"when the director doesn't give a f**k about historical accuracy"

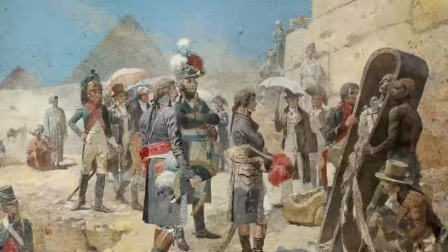8:01 Likewise, visually quoting the image of Napoleon gazing into a sarcophagus
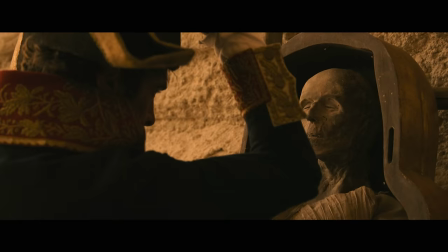8:05 only to have it devolve into a comedy beat that undercuts his self-importance
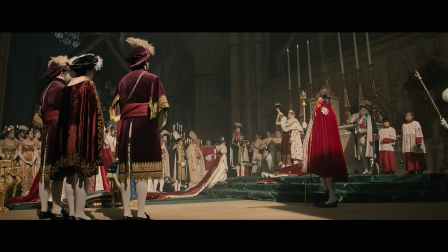8:10 reveals the naked egotism that would ultimately lead Napoleon to betray the revolution he once served and crown himself emperor.
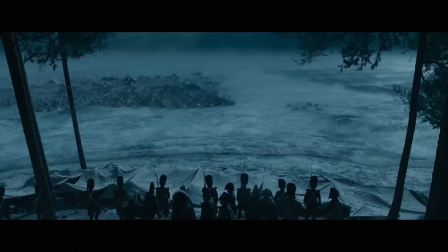8:19 Scott and Scarpa take a similar approach to the Battle of Austerlitz,
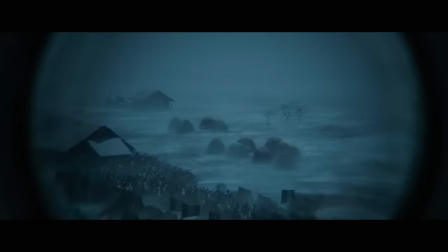8:23 playing into mythology rather than history to make a broader point about who Napoleon was.
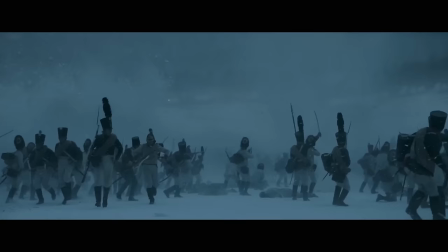8:28 Many historians have taken issue with how much the film emphasizes Napoleon breaking the ice under his enemy's feet.
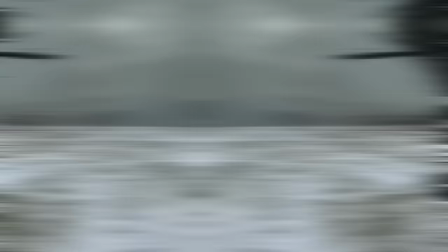8:35 Historical records tell us that this event probably wasn't as significant to the victory as Napoleon made it out to be.
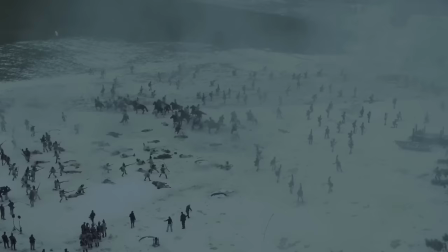8:42 Yet, the filmmakers chose to depict the myth of thousands of retreating soldiers being violently plunged into the icy lake anyway.
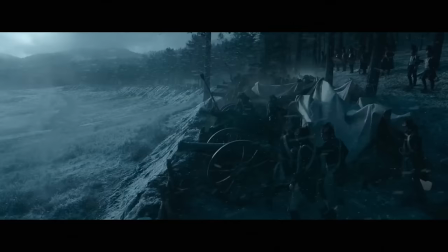8:50 I've seen some people accuse this scene of aggrandizing Napoleon,
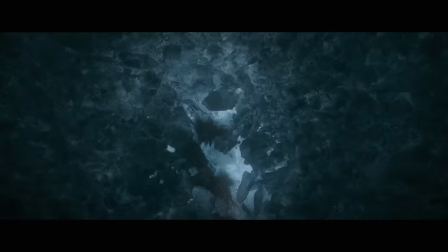8:54 but I think it'd be a mistake to suggest the film is taking Napoleon's version of events at face value.
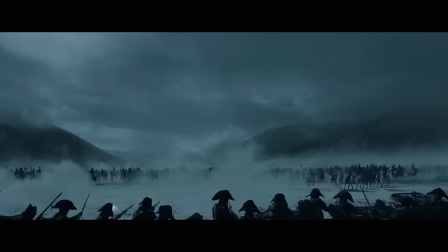9:01 While it does depict his description of the battle, the framing casts it in a totally different light.
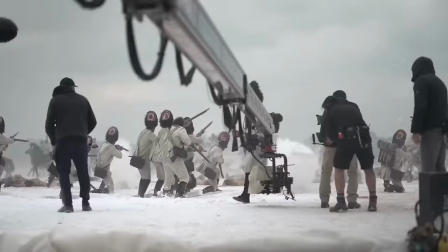9:07 Scott frames it as an act of petty revenge,
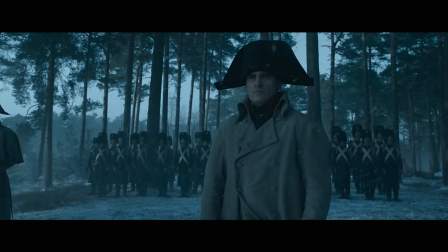9:11 deliberately placing the sequence directly after a scene in which Austria rebuffs France's request for an alliance.
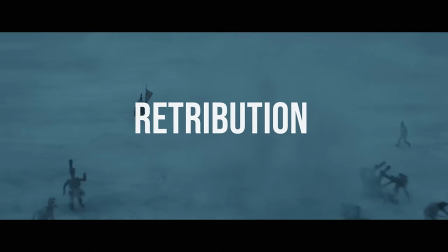9:18 This clearly contextualizes his actions as retribution.
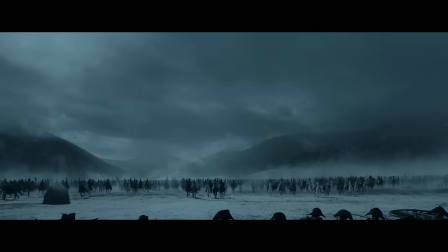9:23 Whether the maneuver was as effective as Napoleon described is ultimately less important than the fact
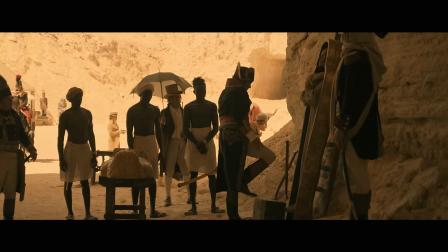9:28 he intended to slaughter an already retreating army as callous and vengeful.
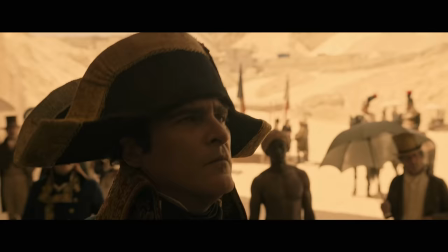9:33 Again, like with the sequences in Egypt,
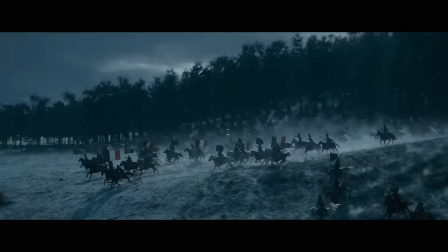9:36 Scott is taking creative liberties with the history in order to reveal a more abstract truth about Napoleon's character and worldview.
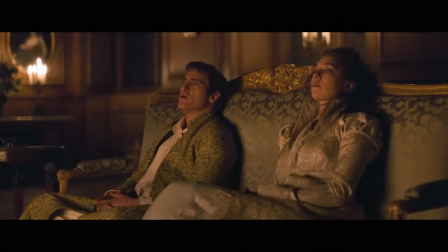9:44 And sure, this could have just as easily been achieved by showing Napoleon exaggerating the story after the fact,
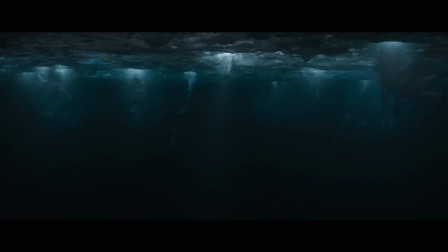9:49 but depicting the act of drowning the soldiers is far more viscerally
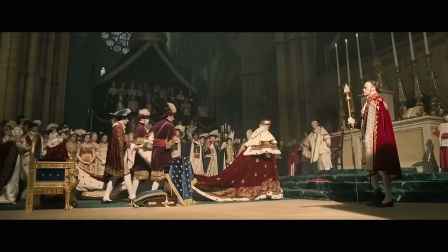9:53 impactful than simply having him tell an exaggerated story through dialogue would have been.
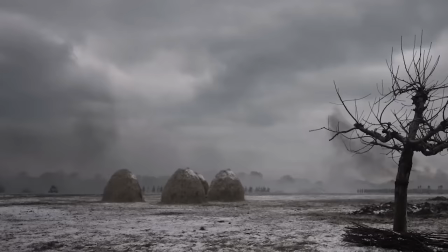9:58 You've heard me preach it on the channel millions of times, but show, not tell. It's the most important thing you can do in storytelling.
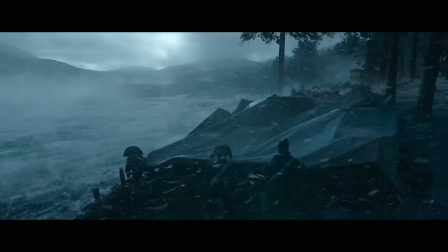10:05 It may not be how things actually went down, but it creates a powerful visual that conveys the depravity of his spite. At the end of the day,
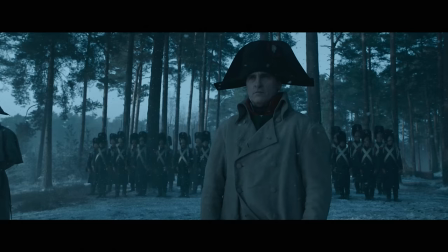10:16 film is a visual medium, and Scott and Scarpa take creative liberties with the history in order to create images that reveal character,
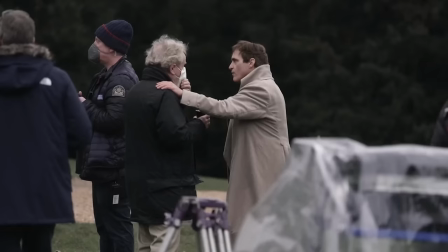10:25 which in my opinion is the most important aspect of storytelling.
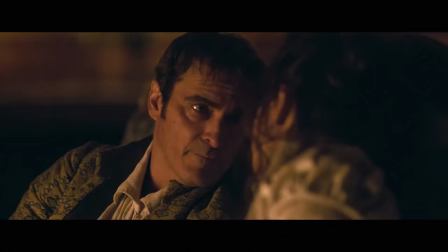10:28 Joaquin Phoenix's performance beautifully complements this more deconstructive approach to Napoleon.
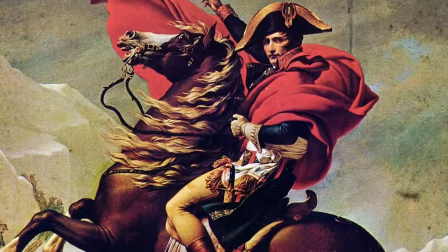10:35 In theory, Napoleon is the ideal vanity project for an actor. He's one of the most significant and recognizable figures in all of human history,
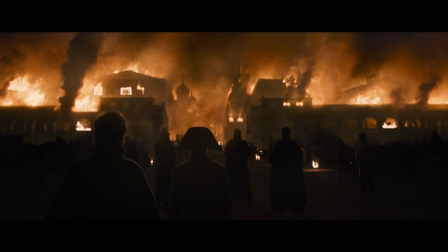10:44 yet we don't have any footage of them, so you're free to put your own spin on the man.
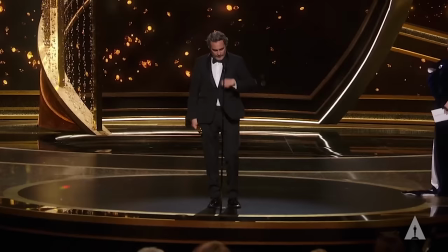10:50 Not only that, but it's a role that's all but guaranteed to get an actor awards recognition.
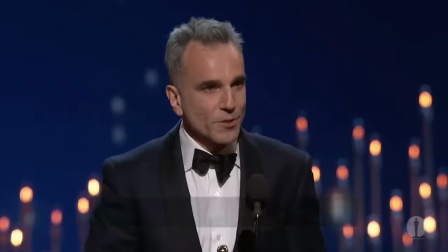10:55 The Academy sure does love an actor playing a historical figure, after all.
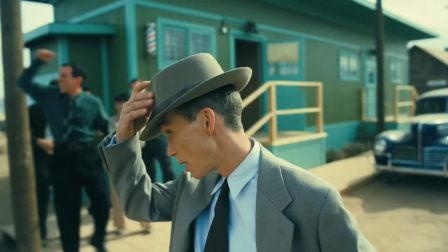10:59 And while Joaquin Phoenix probably won't get nominated for Best Actor this year, because there's just so many incredible performances,
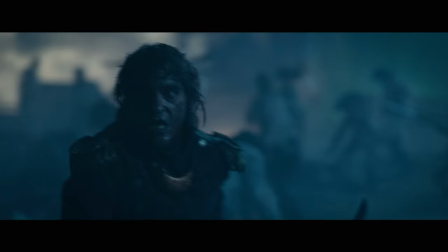11:05 many of which are better, I would say, than this one, but with that in mind, it'd be easy to buy into the hype and give a grandiose,
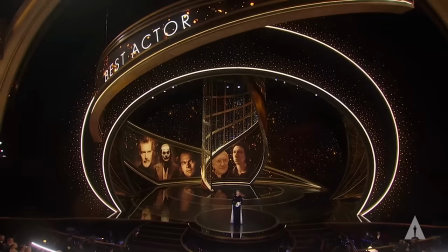11:12 self-important performance with the kind of mentality of, oh, I'm going to get an Oscar nomination for this.
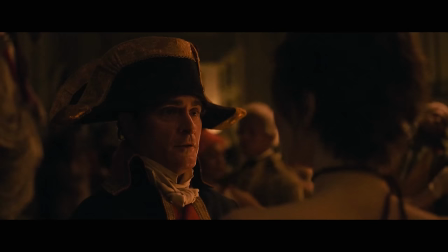11:19 You need only look at almost every other Oscar Beatty biopic about a famous person to see what that looks like.
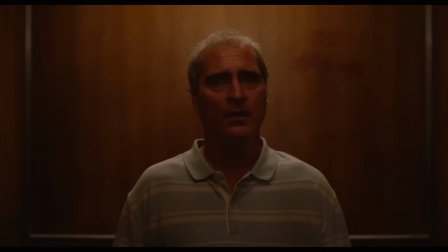11:26 But Joaquin Phoenix is anything but self-indulgent as Napoleon, and this is why he's one of the greatest actors of our generation.
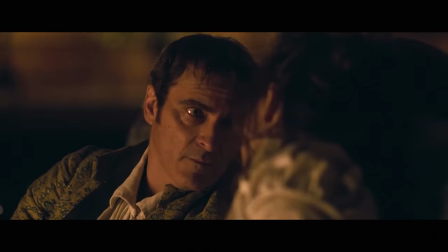11:34 He's remarkably timid in the role, and reserved, almost the exact opposite of what you'd expect.
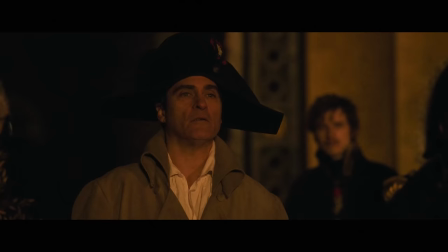11:40 But it isn't one note, either.
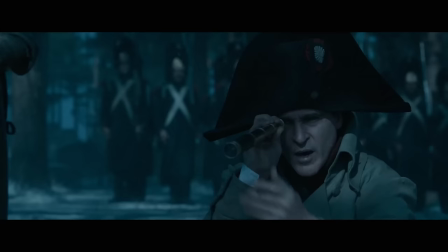11:43 There's an undercurrent of simmering nastiness to the way he plays him that feels as though it's about 10 seconds from exploding out,
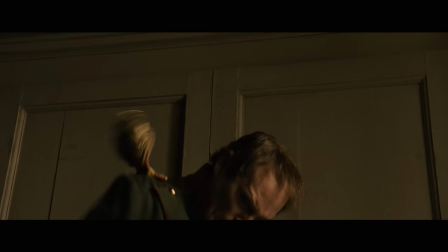11:50 which makes the moments when he finally does erupt into a petulant tantrum feel all the more uncomfortable.
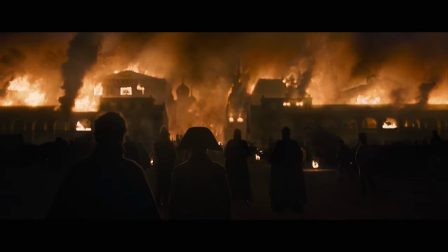11:57 This awkward characterization is compounded by the fact that he's put into these highly mythologized scenarios.